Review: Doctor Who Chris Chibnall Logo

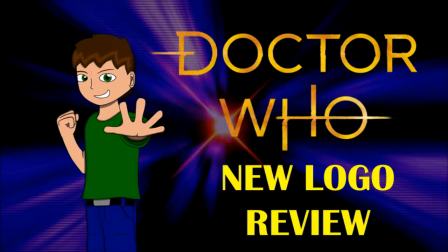Hey everyone, this is Tull42 and it's time for another mini review for an item that will define the next era of Doctor Who in 2018, the new Doctor Who logo.
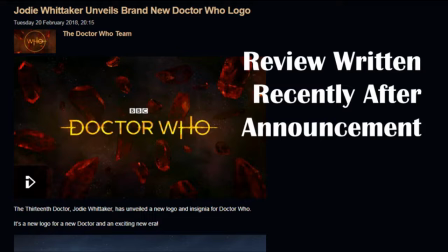I'll just quickly mention this video was written before I heard other people's opinions on the logo, so apologies if I repeat stuff that's been said by everyone else.
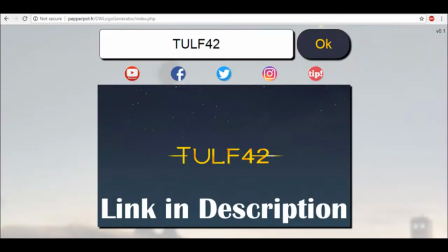For those who like the logo already, I've left a link in the description below to a website where you can type in your name and see what it looks like in the new logo style,
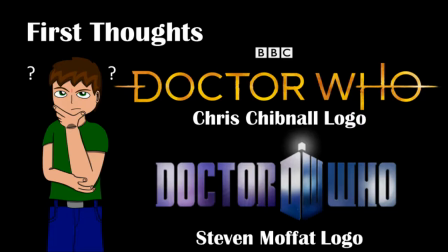so give that a go if you want. But anyways, on to the review. I must admit, it took me by surprise how radically different the new logo is to the previous one. Pretty much a complete polar opposite in aspects of colour, font and boldness, etc.
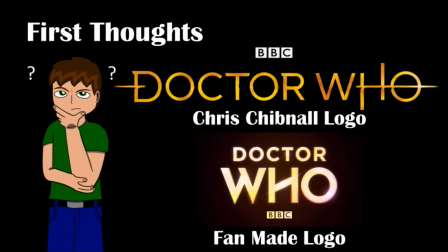The only flaw I instantly had was how similar it looked to a fan-made logo that was posted all over social media before the official one was released.
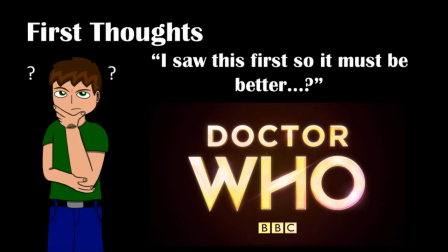The fact I saw the fan-made logo first made me want that in the show more than the actual logo we'll be getting.
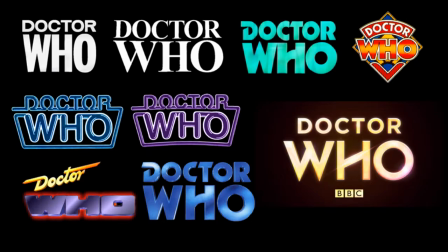Probably because it also brought back the classic style of having the word Doctor over the word Who,
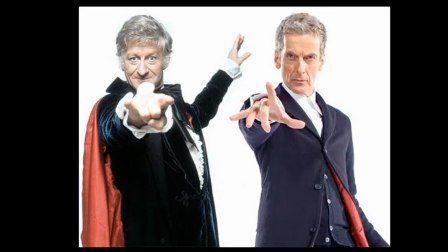combining retro with the modern to create sort of something new, which is pretty much what has happened in more recent years in Doctor Who throughout Peter Capaldi's run.
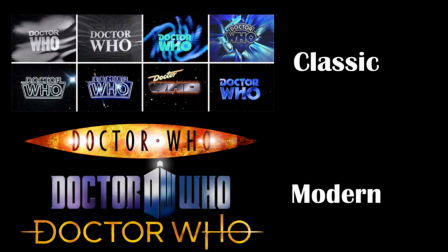But then I realised all the modern Doctor Who logos have had the words Doctor and Who on the same line, so it's kind of fitting the new logo does the same.
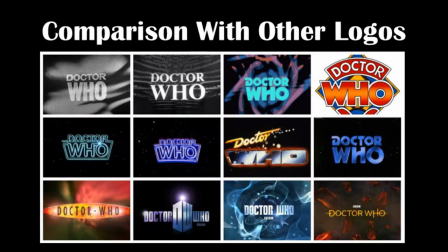Now to my thoughts on the key changes, and to try and make a fairer judgment, I'll compare this to the main previous logos of the classic and modern Doctor Who.
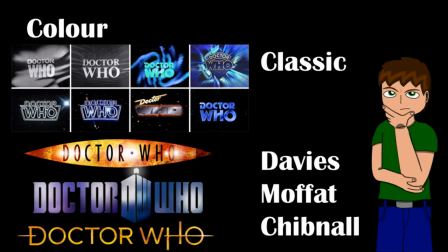It kinda made sense for the warmer colour scheme to be used after Stephen Moffat's logo used various cold colours of blues, whites and silvers, which were the opposites of the warm colours that Russell T Davies' logo used. But it makes even more sense when you see the ratio of warm to cold colours used in both classic and modern logos.
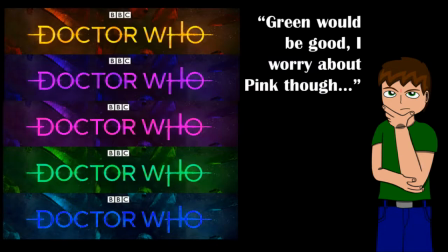I had a tweak with the new logo, and I think a green colour scheme would be a fair second choice. I even tried a purple stroke pink variant, but I fear this may have given the impression the show was going for a full-on feminine look, which would definitely annoy quite a few fans.
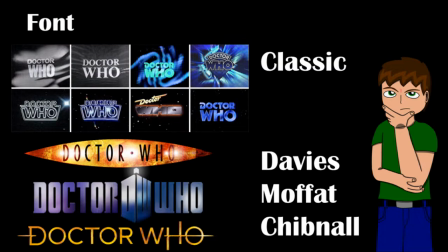The new font uses a gothic thin text, which does make a good change from the bulky rectangular text, but also makes the letters more stretched out and easier to read. Heck, just this once, I'm going to go against both Stephen Moffat and Russell T Davies in that there is a
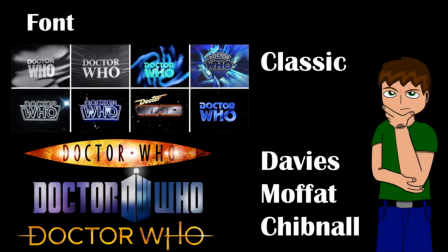circular O in the title instead of an oval O. Most of the classic logos had quite thick lettering too,
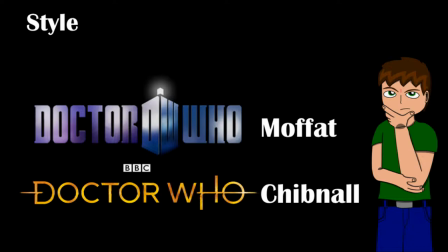so again it's interesting to see a thin lettering. One of the key things I loved about Stephen Moffat's logo that stood out to all the predecessors was the shortening of the title Doctor Who to the initials DW, which made the shape of the TARDIS. I feel this made the logo more of an icon, and obviously helps with a lot of marketing and merchandise.
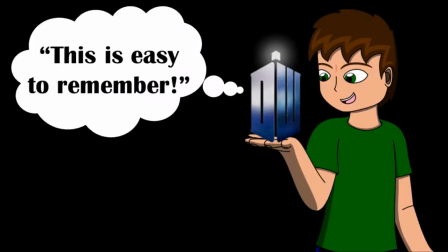It also helps with online marketing, making it easy to find the social media pages for Doctor Who from the DW used as the ID picture.
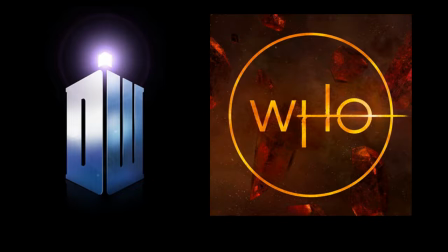In the case of the new logo, the word Who in a circle should still give that easy recognition to new fans.
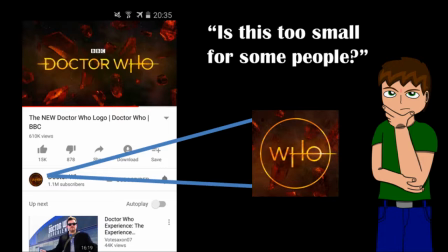However, I worry it isn't as easily visible with a thin font when the ID picture is quite small, just in the case scenario of when I'm looking at the ID picture on my phone.
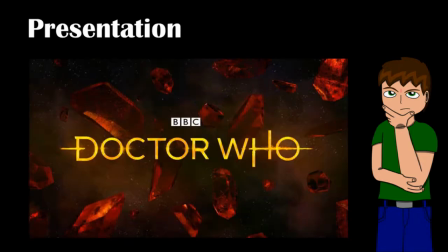The quick 16-second video showing the new logo again took me by surprise by how radically different the show was going to be.
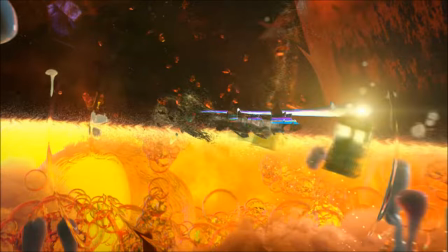The TARDIS travelling through the liquid-like substances in a close-up of the logo letters was good,
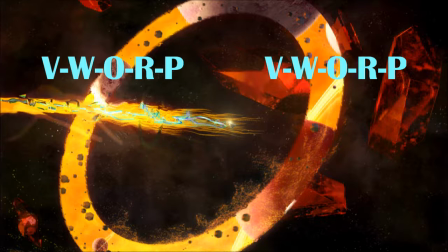and I liked the TARDIS sounds being blurred just to make it that little bit more interesting.
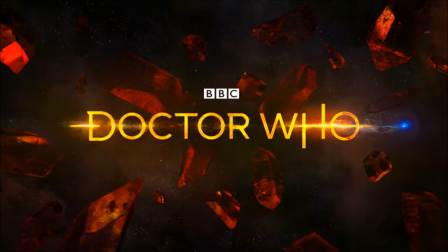Just going back to my previous note on the logo being used on one line makes sense now as the TARDIS flew in a straight line when we see the full logo to make those lines midway through some of the letters. A nice touch, come to think of it.
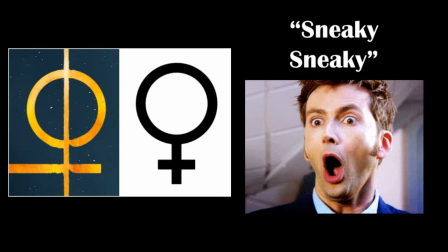It's at this point I'm going to say yes, I know about the hidden message on the line through the H and the O making the female gender symbol. I do not find this distracting, it's only when I hear people bragging about the show having to be politically correct that it can get on my nerves.
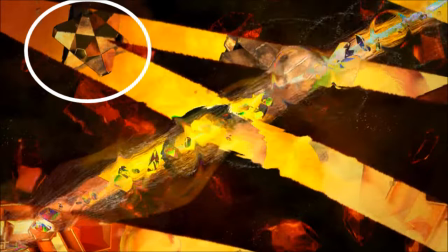I also noticed loads of other objects in the close-ups of the letters which could be Easter eggs for Series 11,
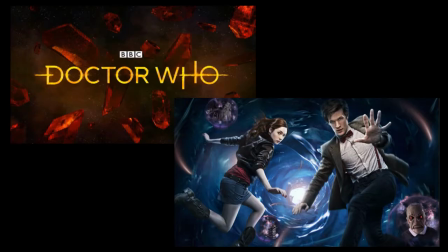but I'll leave that up to the fan theorists to discuss. What I liked more was the choice of scenery to go with the logo in the video.